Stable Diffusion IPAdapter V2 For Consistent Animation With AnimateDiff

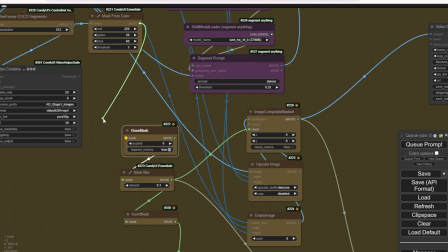If you want to use the segment prompts via the segment anything custom node,
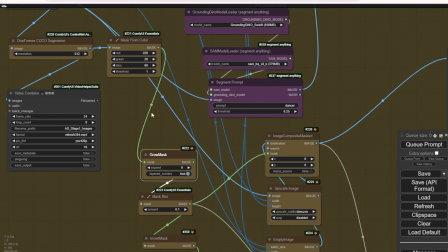instead, you can connect the output mask from segment anything into the grow
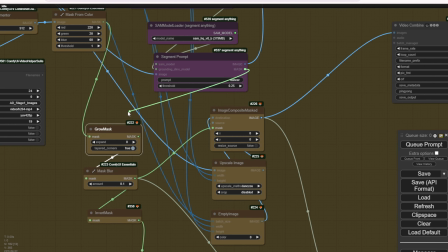mask input node that will apply our segmentation output and input mask using that method.
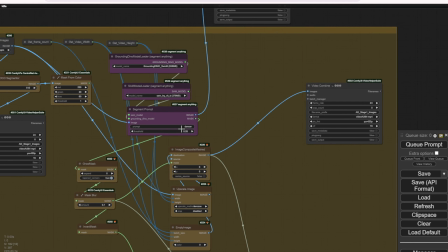So it's very flexible. I can run test executions, check the previews of both results, and see which one looks better.
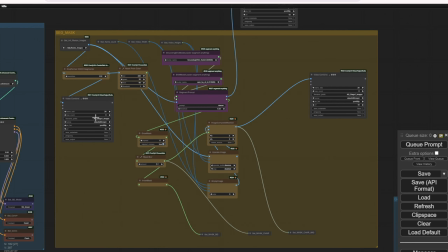If the Coco segmenter output is good, I'll reconnect that.
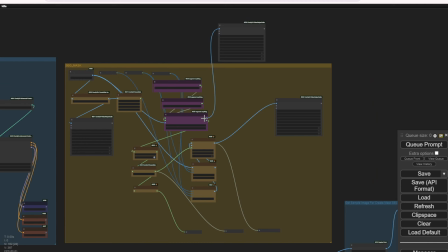If the segment prompts is working better for us, then it's simple to switch to using that instead for segmentation within these groups.
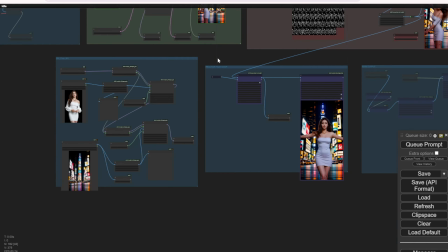That's basically it for this update.
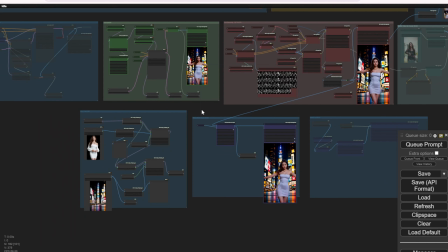I can run two examples using this workflow, one fully applying the IP adapter image output,
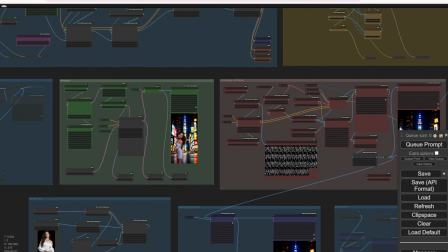sending that data into a control net here for masking the backgrounds.
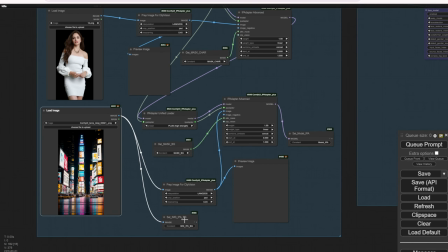We're using the tile model as well, which we had in previous versions, but now with the updated IP adapter performing a bit better.
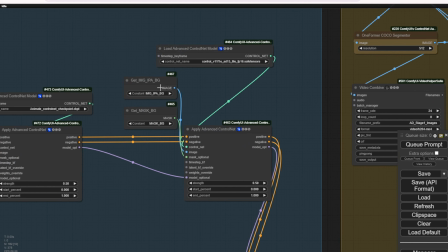The other example will run the full execution without the tile model, so you can see the difference in the video outcome.
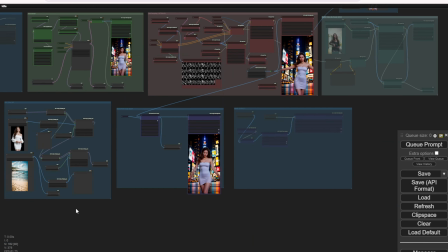Okay, let's try one run using the ControlNet tile model first and aim to keep the background as steady as possible.
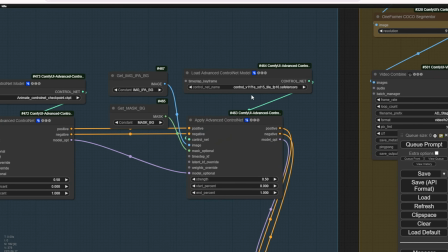Obviously, there will be some moving objects since nothing is going to be completely static with the water background I'm using. Here, I'm setting it to 0.55, a bit higher since I need some of the water movement.
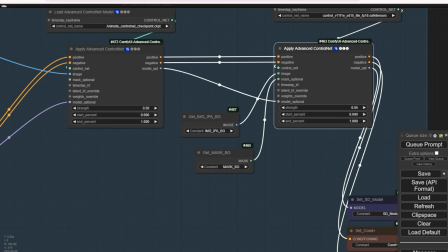And in the text prompt, I'll need to add something about the water waves,
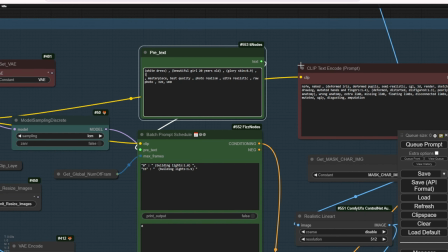so let's put water wave at around 0.8 or 0.9 strength.
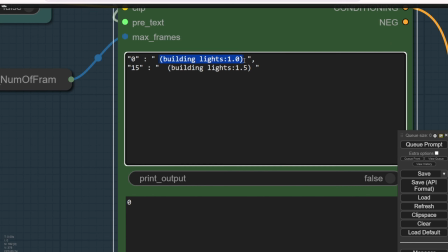We don't need building this time, so I can remove that word. Okay, everything is set.
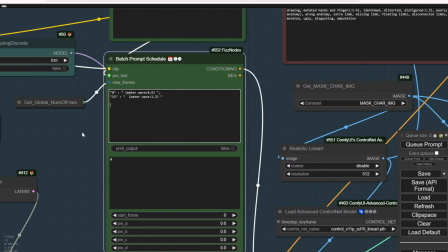Let me double check.
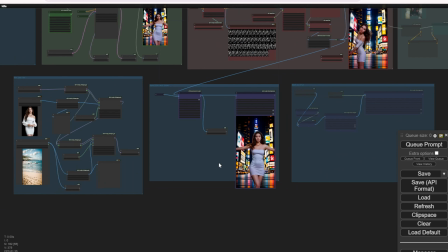You'll see the background in the outcome isn't going to look like our previous example, but the character outfit will remain the same. I just want to show how flexible it can be using the IP adapter to create your own styles with different images.
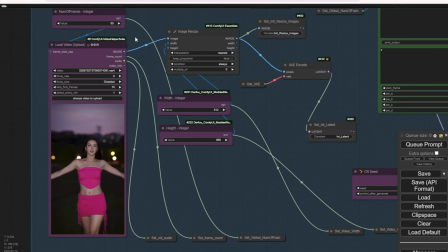One more thing, I'm going to use this Instagram video made by AI as the source video input.
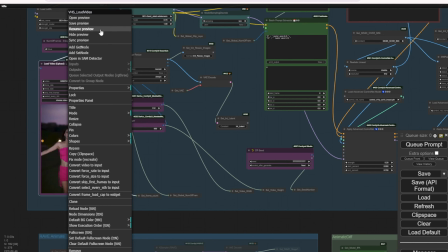I'll set it to 50 image frames and we can check out the result.
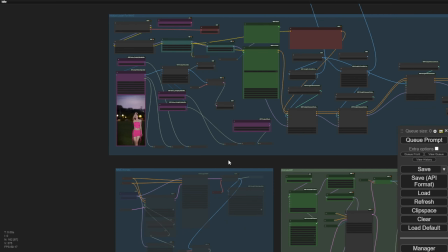Okay, the workflow has finished generation, so let's look at the result.
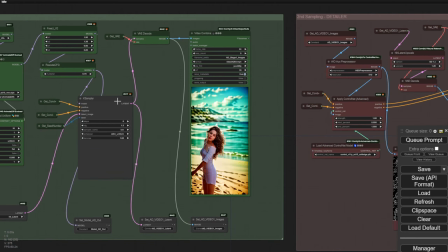This is the first animated group from the first sampling run. As you can see, the water starts flowing in a natural motion rather than having just a single static image in the background with non-moving water. That wouldn't make sense for an animation like this. In this situation, we need the water to be moving,
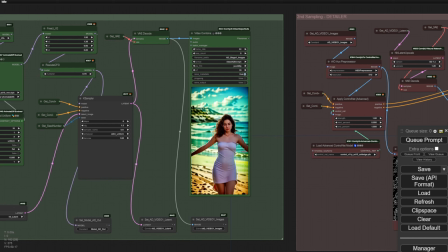which is why we use the animated motions model to make elements seem lifelike and in motion as much as possible.
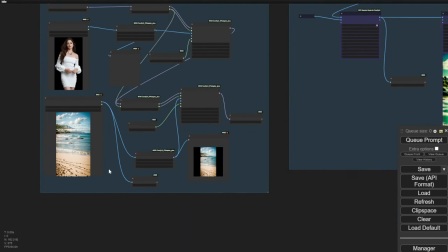The second group is the sampler run, where I'm enhancing some more detail on the fashion elements.
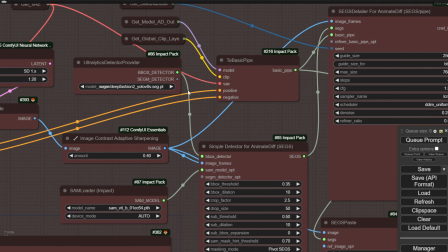For this one, I selected the deep fashion segmentation YOLO models in the segmentation group for improved detail enhancement.
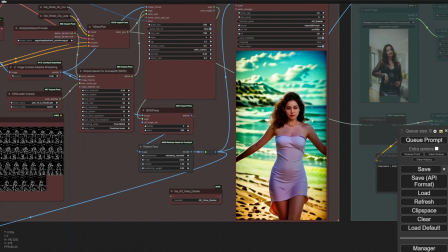So you know the white dress is going to look nicer, a little nicer than the first sampling pass. It's also enhancing a bit better with the skin tones and details as well.
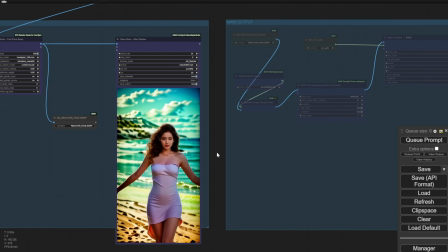Then we have the last face swap group, which will be the final step in this process.
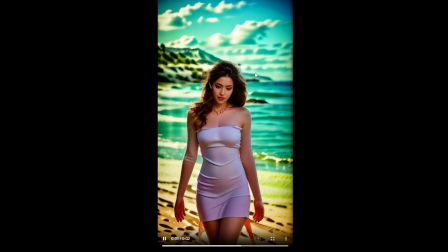Let's take a look at the full preview. As you can see, I like having a little bit of movement in the background water waves here. You see some waves coming towards the land, which looks more natural with this kind of subtle motion.
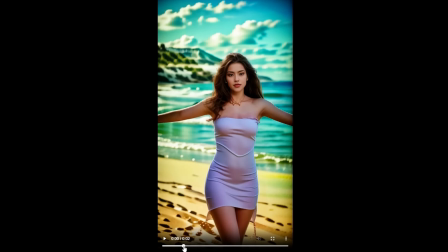Not too much movement though. If you overdo it, it could start to deform the mountains or rocks above the sea,
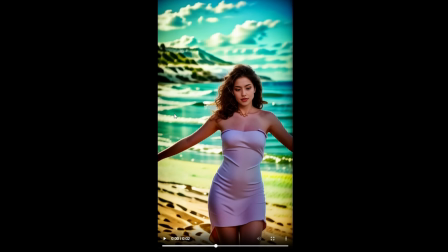and it won't maintain a consistently high-quality stylized look for the backgrounds. When animating backgrounds, we do need to allow for some motion. Look at the water here.
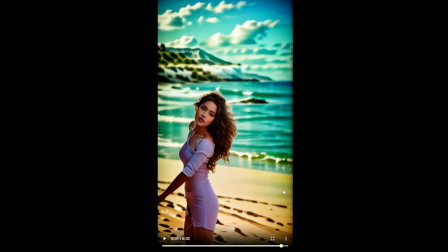There are some waves coming up, right? And here as well, we have a little wave reaching towards the land side. That's what I would apply if the background is this type of coastal situation.